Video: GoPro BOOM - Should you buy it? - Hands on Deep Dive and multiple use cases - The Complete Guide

What's up, Rippers? Today we're gonna talk about the latest from GoPro, the new boom mount.
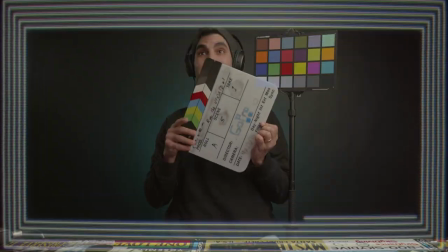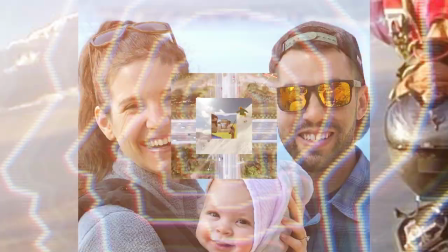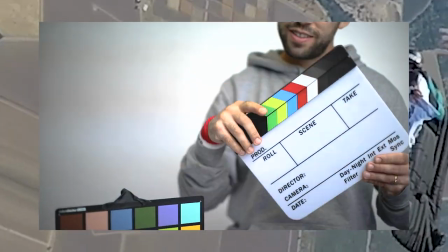Alright, before we dive in deep, take a look at the chapter markers to jump to the section the video you're most interested in or hey maybe even just watch the whole thing. To help orient you I'm first going to talk about how we got to needing this mount in the first place then we're going to take a close-up look followed by putting it through its paces in several different scenarios. Lastly we're going to answer the question do you really need the GoPro boom mount? Okay so how did we get to the point of needing this mount? We all purchased a GoPro then soon realized that we either needed to film something that was naturally epic or mount the camera in an epic location or a combo of both to actually get noticed or to have the video go viral.
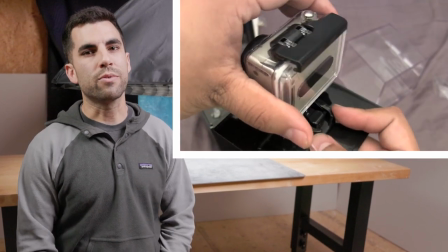Ever since the early days of GoPro we unknowingly subscribed to all the GoPro ecosystems of mount and accessories.
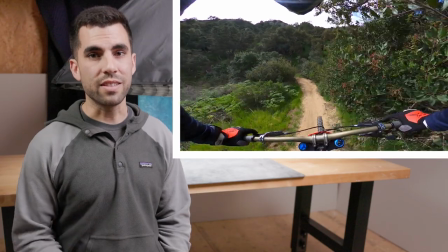Of course there were the classic iconic mounts like the chesty and head strap that enabled such unique perspectives
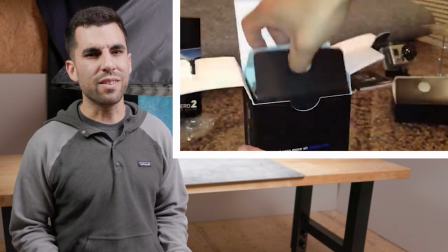but we all remember unboxing our first GoPro and looking at all the little plastic bits and asking ourselves,
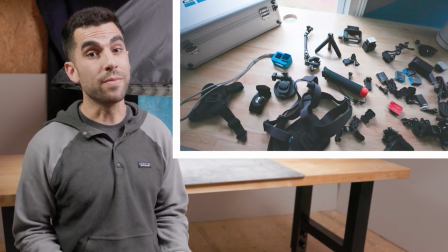how the heck do these little pieces of plastic make my GoPro work? Then realizing that the quick release buckles, thumb screws,
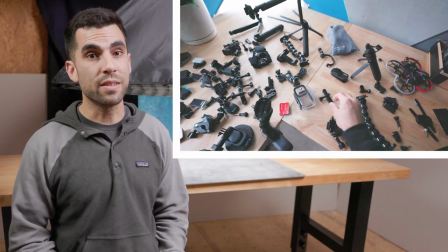plastic articulating extension arms were all the new fiddly bits we needed to understand and master before we could actually GoPro.
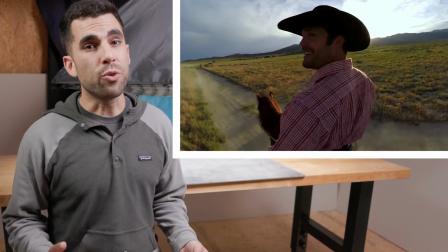Even through the glory days of GoPro,
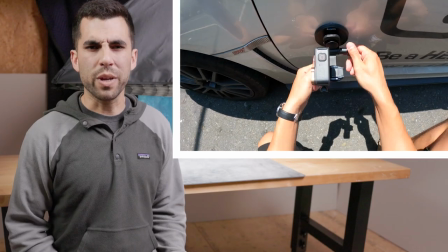we saw more and more unique mounts and perspectives pop up where we had to really take a step back and ask, how the heck did they get that shot?
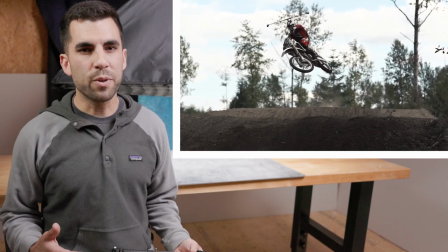We turned to Reddit, YouTube, and the forums to learn that the helmet twirly mount,
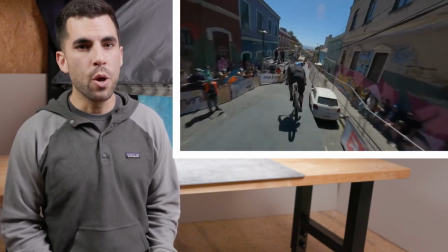along with other wild mounts like the quadcopter drone, would produce the wild perspectives that we had never seen before.
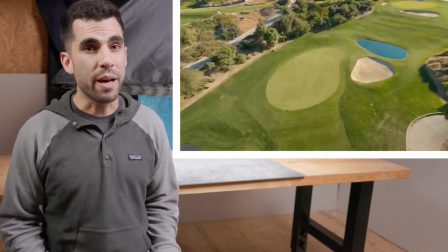At the time, we had no idea these mounts would have the impact that they did on the cinematography industry at large.
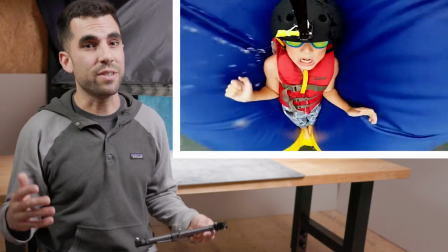The extended length GoPro arm, or the Narwhal mount, was the secret sauce for the media team to obtaining such epic POV and unique angles.
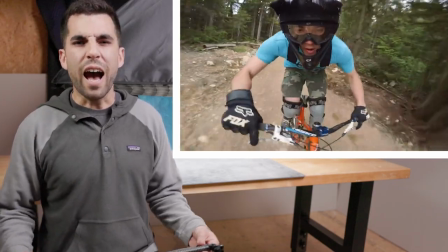It seemed so special because it made people ask, how is the camera mounted to get that angle?
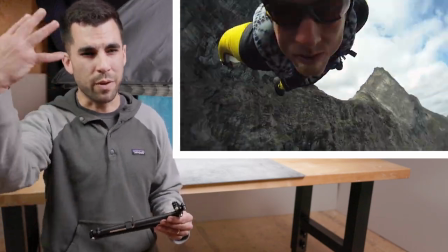The first time I saw a wingsuit base jump with a perspective of the jumper's face completely changed how I viewed the video.
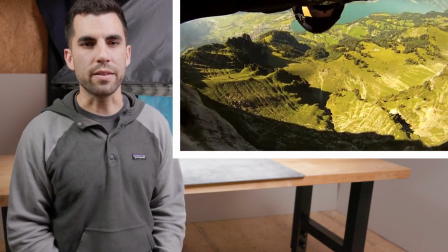I could understand the level of focus and adrenaline coming from the athlete. I wasn't just watching the footage, I was experiencing the footage.
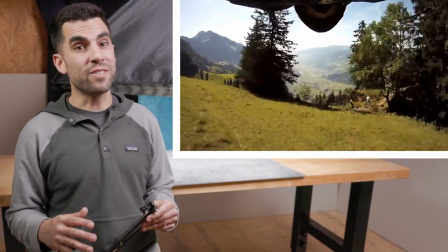I remember being so jacked on adrenaline in after watching YouTube,
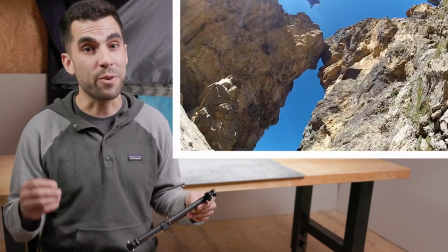I would death scroll social media looking for that next video that would make my palms sweaty after watching it vicariously. If you couldn't tell, it's been a while since I've been this excited about a new mount from GoPro. It's part accessory and part mount. It's more like an extension or addition to an existing mount to push the perspective even further.
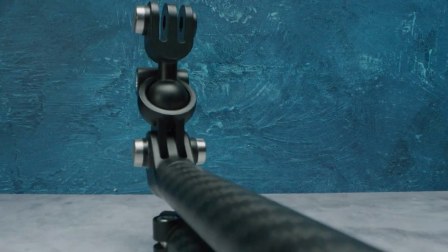Let's take a closer look. All right, so here it is.